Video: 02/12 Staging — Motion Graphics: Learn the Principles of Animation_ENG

Staging is simply the arrangement or placement of your subject
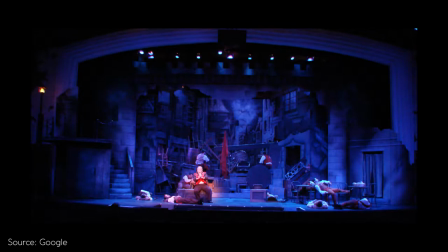or elements to draw audience's attention to the desired part.
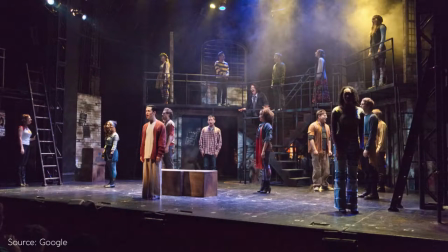It is your compositional skill on how you maintain balance in your scene or in your frame balance and wide space in design.
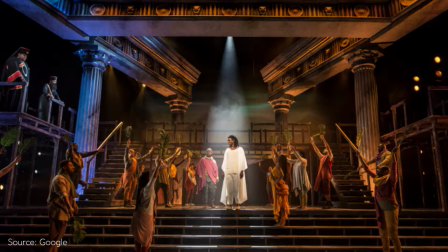The presentation should be clear to the viewer. The concept of staging comes from the early days of stage plays when
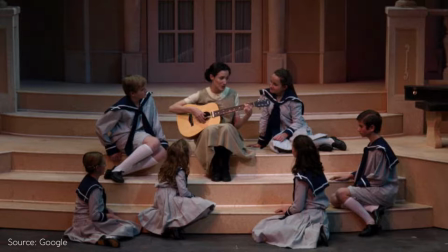actors had to stage themselves very clearly in the
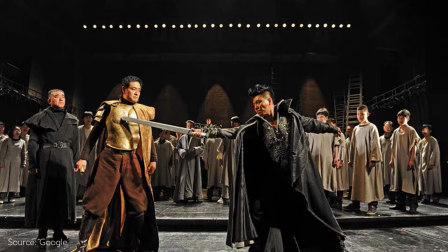frame for the viewers to be clear about their actions and position and to make everyone understand and have visual clarity of their poses.
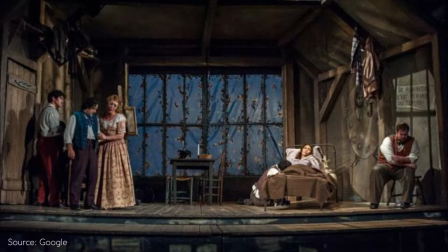So how you can make better staging of your objects or characters or elements in your scene?
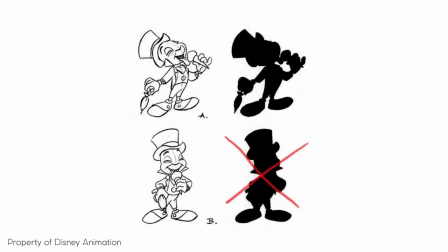for example here you can see two poses of the character the way they are staged the bottom one is straightforward and not much thought has been put into it so if you are a little bit far away if you see it in silhouette the pose is really not that clear in the fast
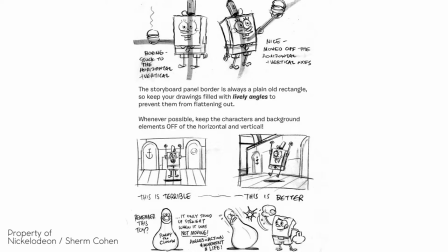moving pace of the animation or the movie itself perhaps the pose would not be read that well by the audiences So, what we can do is stage him a little bit differently and make the pose read clearly, make the action read much more clearly than it was before.
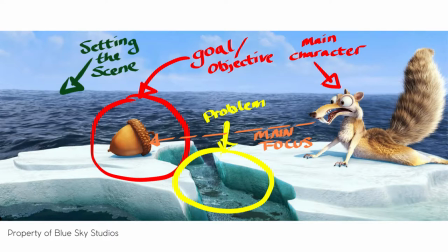Staging is also how you place the objects in your scene, how you make the placement better so that the audience's eyes are led from one object to another and the way you intend them to.
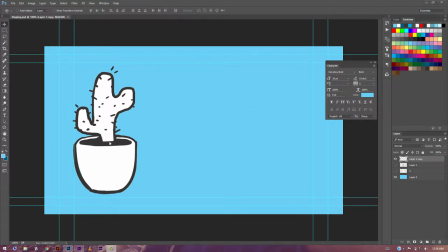so here for example I have this cactus plant and if I make some copies so if let's say if I have four
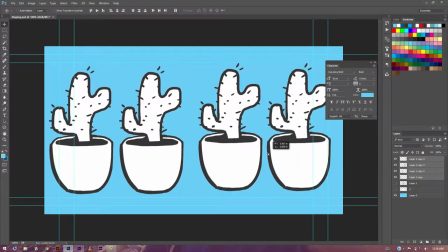of them right now and I want to compose them in a scene and one of them is my
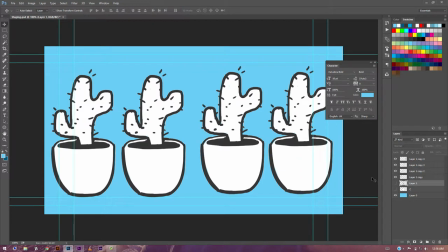subject one I want audiences to see that one part first so how do I stage it if let's say if this one is it okay so
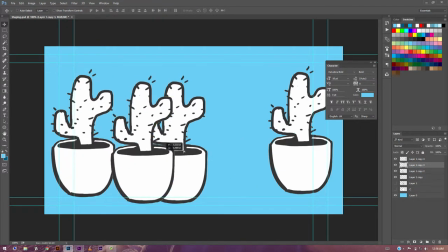what I can do is maybe
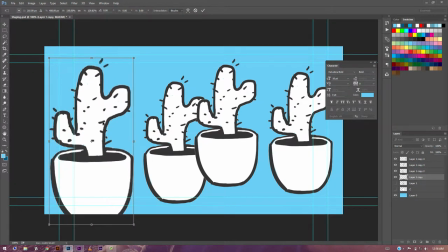scale this up in the foreground this
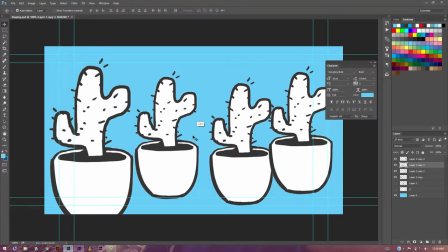one is our subject so this
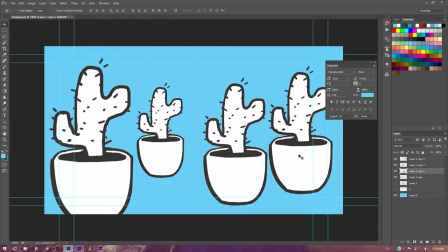goes way in the back this is here and
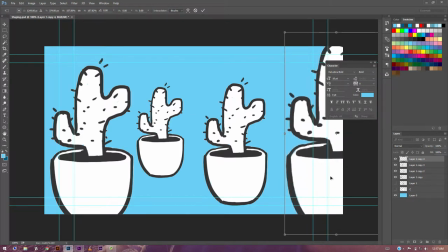this is way close way close to the camera now
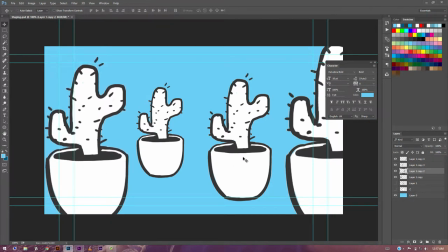let's see let's say if this one is important because it's not only about the size if even if it is the smallest in your scene how you compose it will really matter
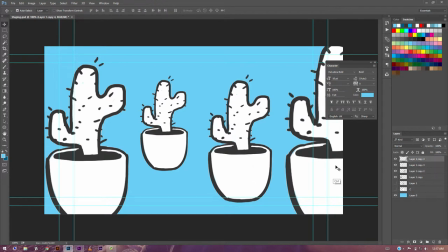all right so what I can do is I can maybe use a focal length to blur this object a little bit